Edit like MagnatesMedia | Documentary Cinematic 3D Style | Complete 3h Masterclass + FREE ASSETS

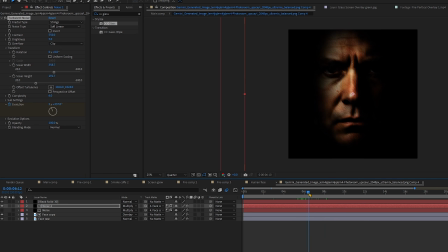(82:00)
So I'd keep it somewhere around 170, even up to 220 in this case. And I think we should reduce the evolution amount by about 2 cycles so the shadow lines move more subtle.
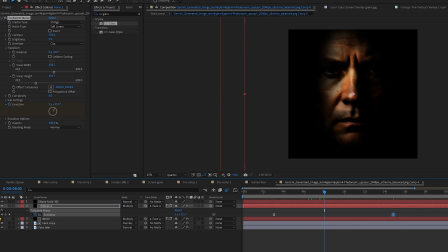(82:13)
If we turn the original noise back, it might look too busy, so I'd reduce the main noise layer opacity to around 70-80% and maybe slightly increase its height in the transform settings to reduce the amount of shadowing. While we are on the main layer,
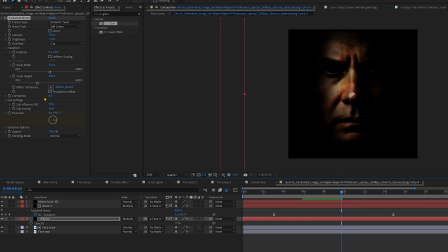(82:31)
I'd also animate the turbulence offset to create the feeling that the shadow is slightly shifting to the side. We'll animate it from where the evolution starts to where it ends, moving the anchor point roughly this much.
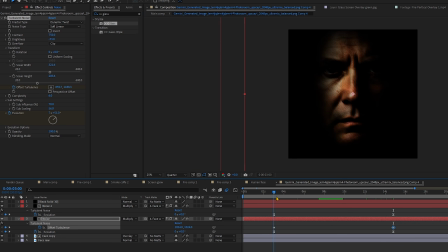(82:45)
I'm even considering slightly slowing down the animation speed too, but we will see.
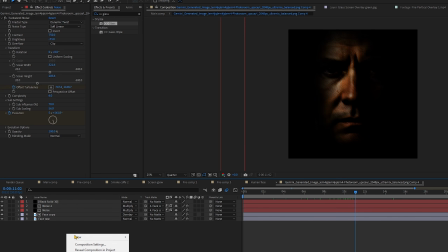(82:52)
Then we move to face copy layer, which sits on overlay as a supplement to raw layer underneath.
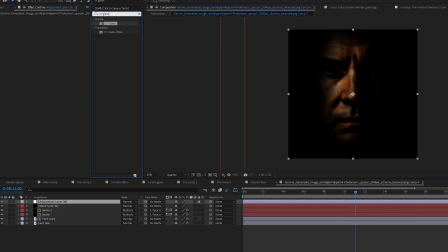(82:58)
There I added CC glass on an adjustment layer to get this cool light distortion. And let's set some settings roughly like this, just to emphasize the brighter pixels so they look more like real water.
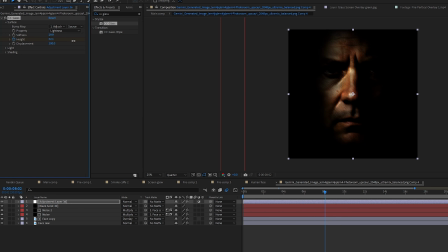(83:14)
We'll also add a keyframe here like this, and you can see the difference when I toggle the effect on and off. I think it works really well. You can add some more keyframes for other settings too, but I think this is enough.
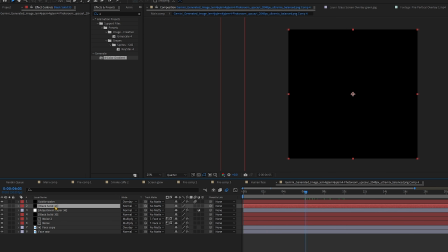(83:29)
And finally, on top of everything, I optionally added this 4 color gradient with blue tones and keyframed it to move slightly,
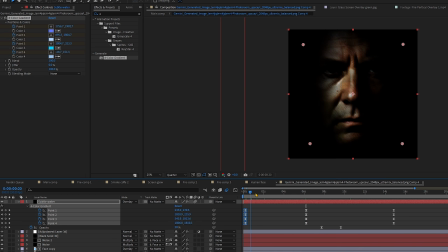(83:38)
just to give that blue-green underwater vibe, with the blending mode set to overlay and opacity lowered to around 20 to 30%. On top of these layers, we also have two zip-to images, scaled down and set to screen mode at just 2% opacity, just to make the scene a bit more interesting.
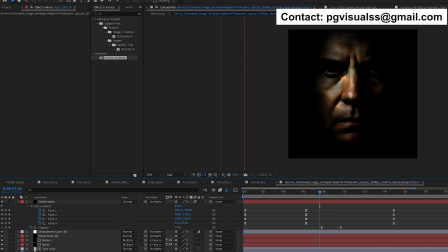(83:59)
By the way, I recreated the entire face scene,
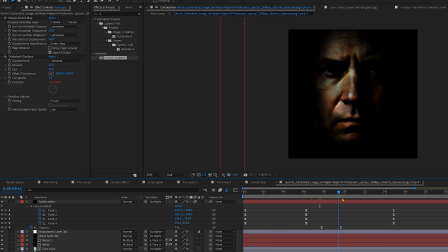(84:02)
which I actually think turned out better than the one in my original clip before making this tutorial.
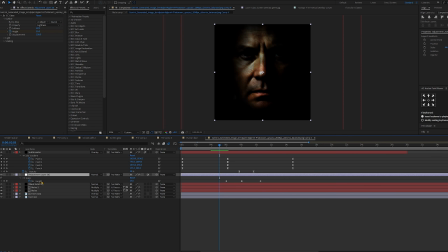(84:09)
But since I don't feel like setting up the whole scene again in 3D space, when the time comes I will use the old pre-composition of this face while explaining the movement in entire scene.
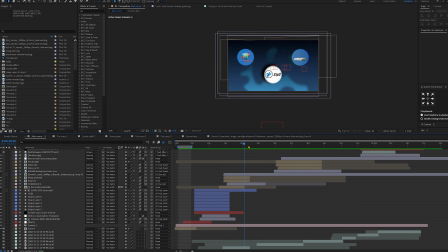(84:22)
Now that we've finished all the elements of the scene, we move on to explaining the layering, the movement inside the scene and the remaining effects.
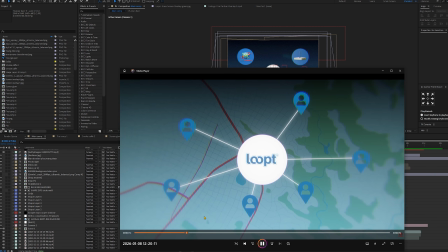(84:31)
So if we look once again, we can see the entrance of these two small circles and subtle movement of a zip-to circle.
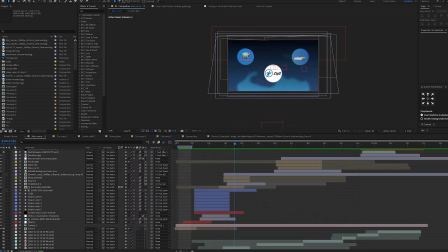(84:39)
First, notice in the timeline where these two circles are placed.
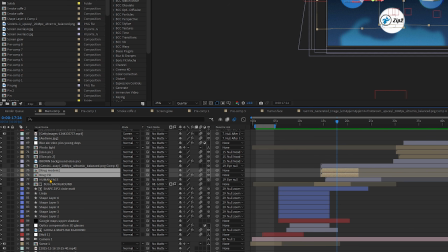(84:44)
They are above the human face pre-composition we showed earlier, even though the face appears after them.
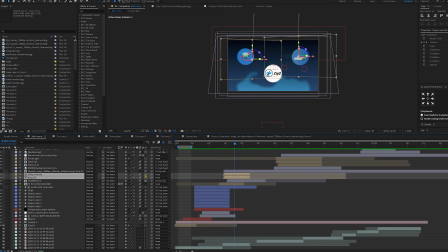(84:51)
They can actually be 2D because when they explode we didn't parent them to any null object. Otherwise, the movement caused by explosion would look a bit ugly and unnatural if it was linked to a null object in 3D space.
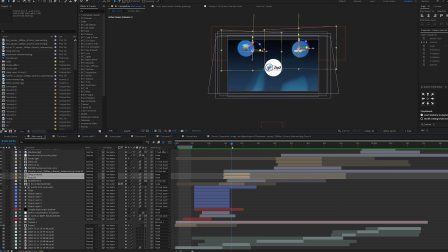(85:06)
So the movement of these two circles is manual, meaning they are not connected to any null object.
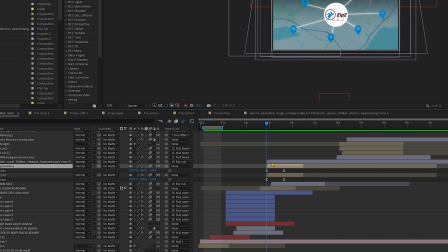(85:12)
You just animate one position, copy paste position to another layer, and that's it.
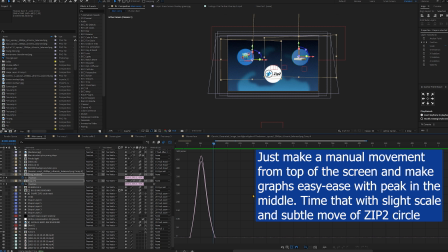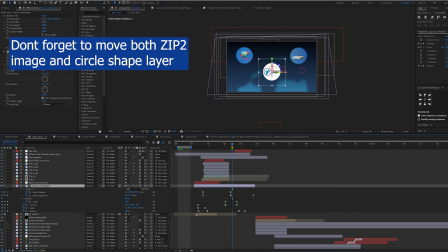(85:23)
The same applies to zip-to circle. This subtle movement is also a manual.
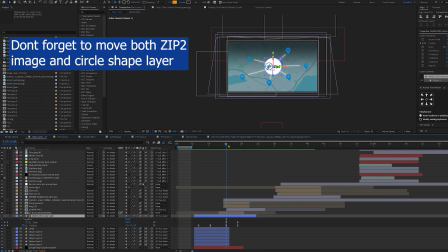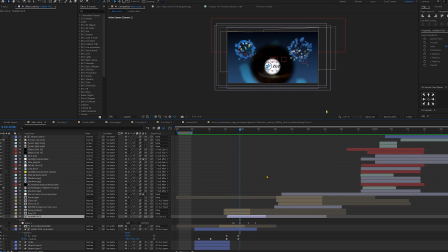(85:35)
Now what we see here, we need to prepare and set up the scene behind this one before it even appears, because we can see that the face reveals, moves, and suddenly the zip circle starts following the eye at the same time.
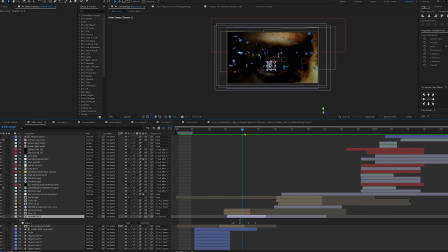(85:50)
This is done by creating a new null object which starts moving from the moment
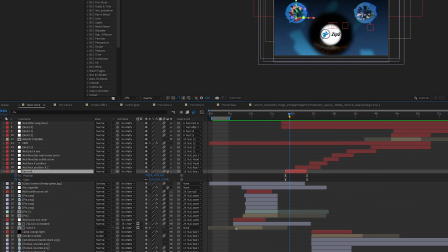(85:55)
of the face reveal and pulls both the face and the zip circle along with it.